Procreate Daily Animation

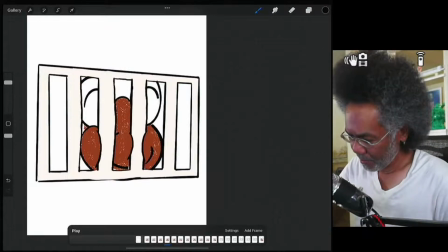(12:21)
right? It'd be something like that. Oops, look at this.
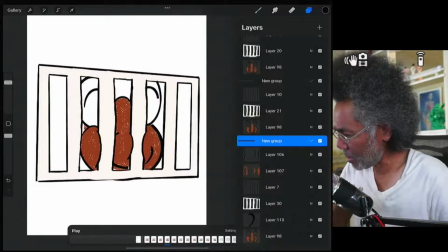(12:29)
Then it's suddenly, you know what? Let's take out the smile. Let's take that out.
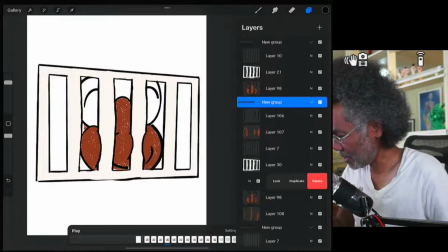(12:35)
Let's delete that.
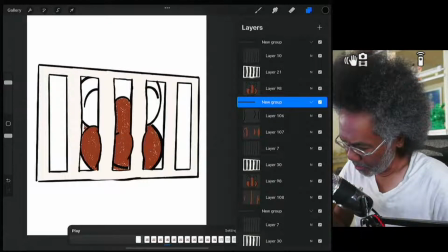(12:37)
So he goes from here, then he pushes his face against the, okay. When somebody pushes their face against something,
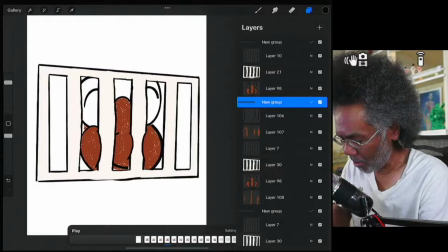(12:50)
you would expect it to get large, a little larger, right? So we're going to have to make
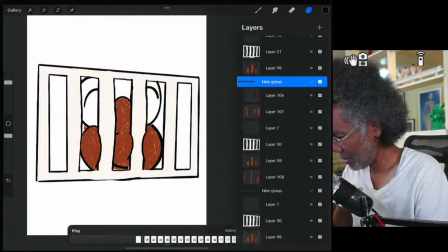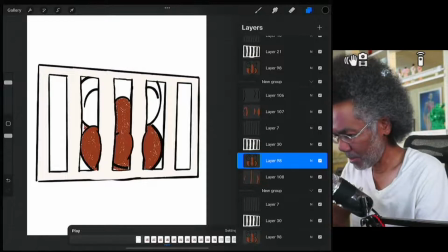(13:03)
this part a little larger too. So everything would look more consistent, because right now just this part is smushing. So let's
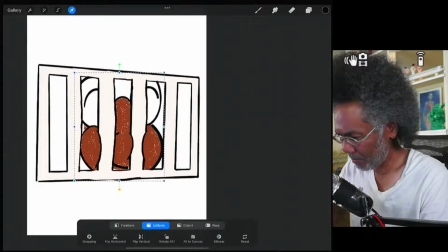(13:18)
zoom in just a little bit. Just a little bit. Just a little bit like that.
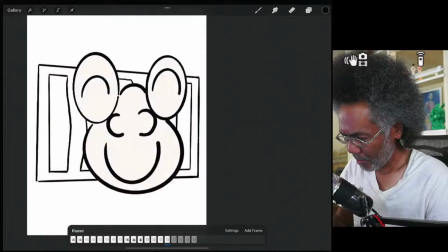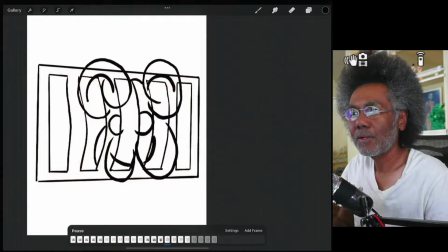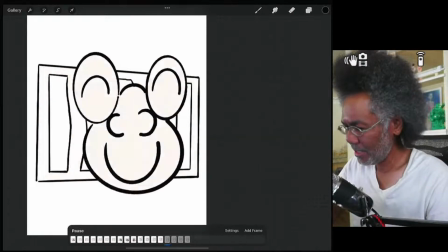(13:36)
Still needs more resistance. I'm just not feeling it.
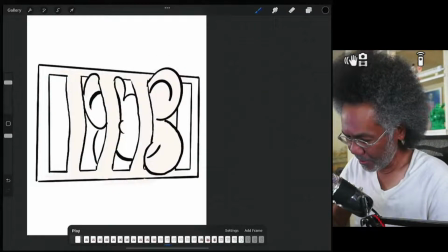(13:42)
I'm just not feeling that he is resisting.
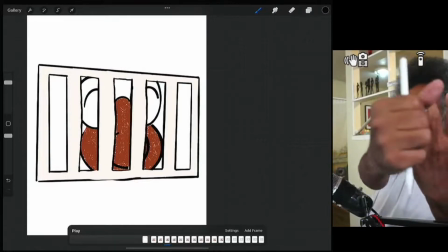(13:46)
He is not like the face is just not like these are the bars and this is his face.
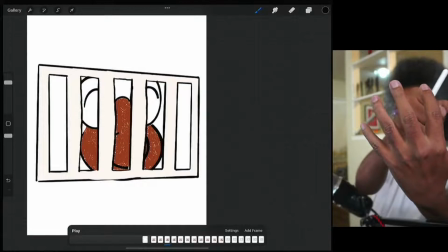(13:55)
Right? These are the bars. This is face behind it. His face is just not, and the bars are straight. Right now it feels like he's just going through it like that, like butter.
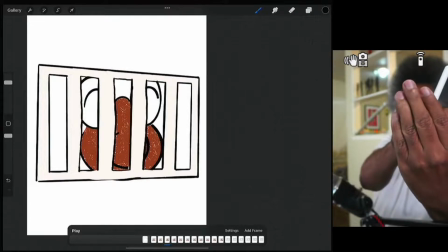(14:07)
I want him to hit it and then have it bend like this and then break open like that.
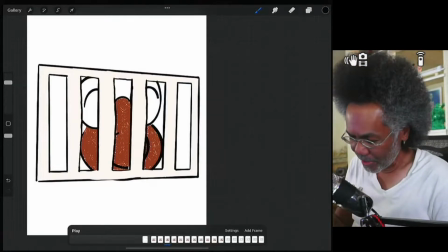(14:20)
And that's what I'm going for.
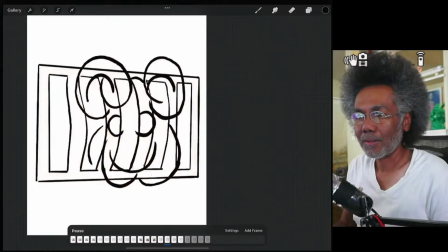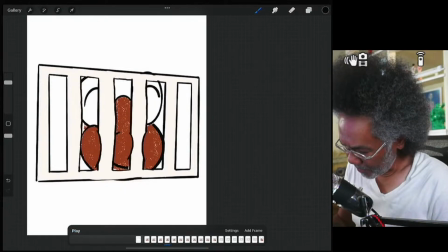(14:27)
So that's here. Yeah, this is good.
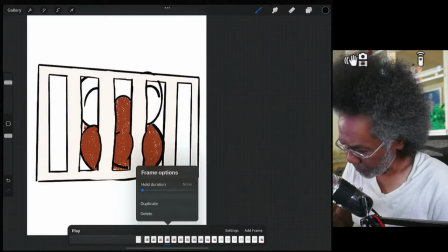(14:35)
We want to duplicate this again. Duplicate. Oh, we ran out of layers.
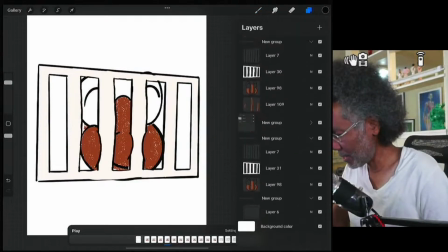(14:43)
We can't duplicate. We have to like merge some layers together.
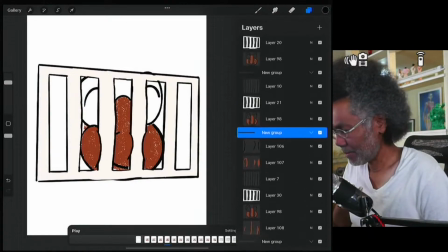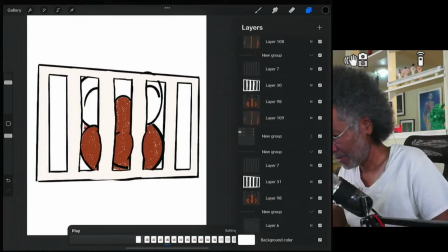(14:53)
Okay. So what are we going to do? We're going to have to find some layers to merge. How much time do I have? Well, I'm at 15 minutes right now.
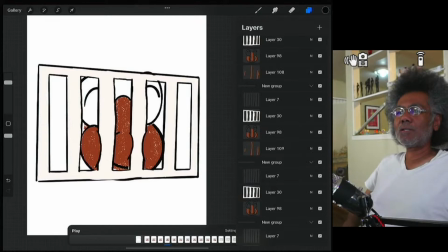(15:04)
So I'm going to call this quits for today. I'm going to continue to draw after the recording, and I'll see you guys tomorrow.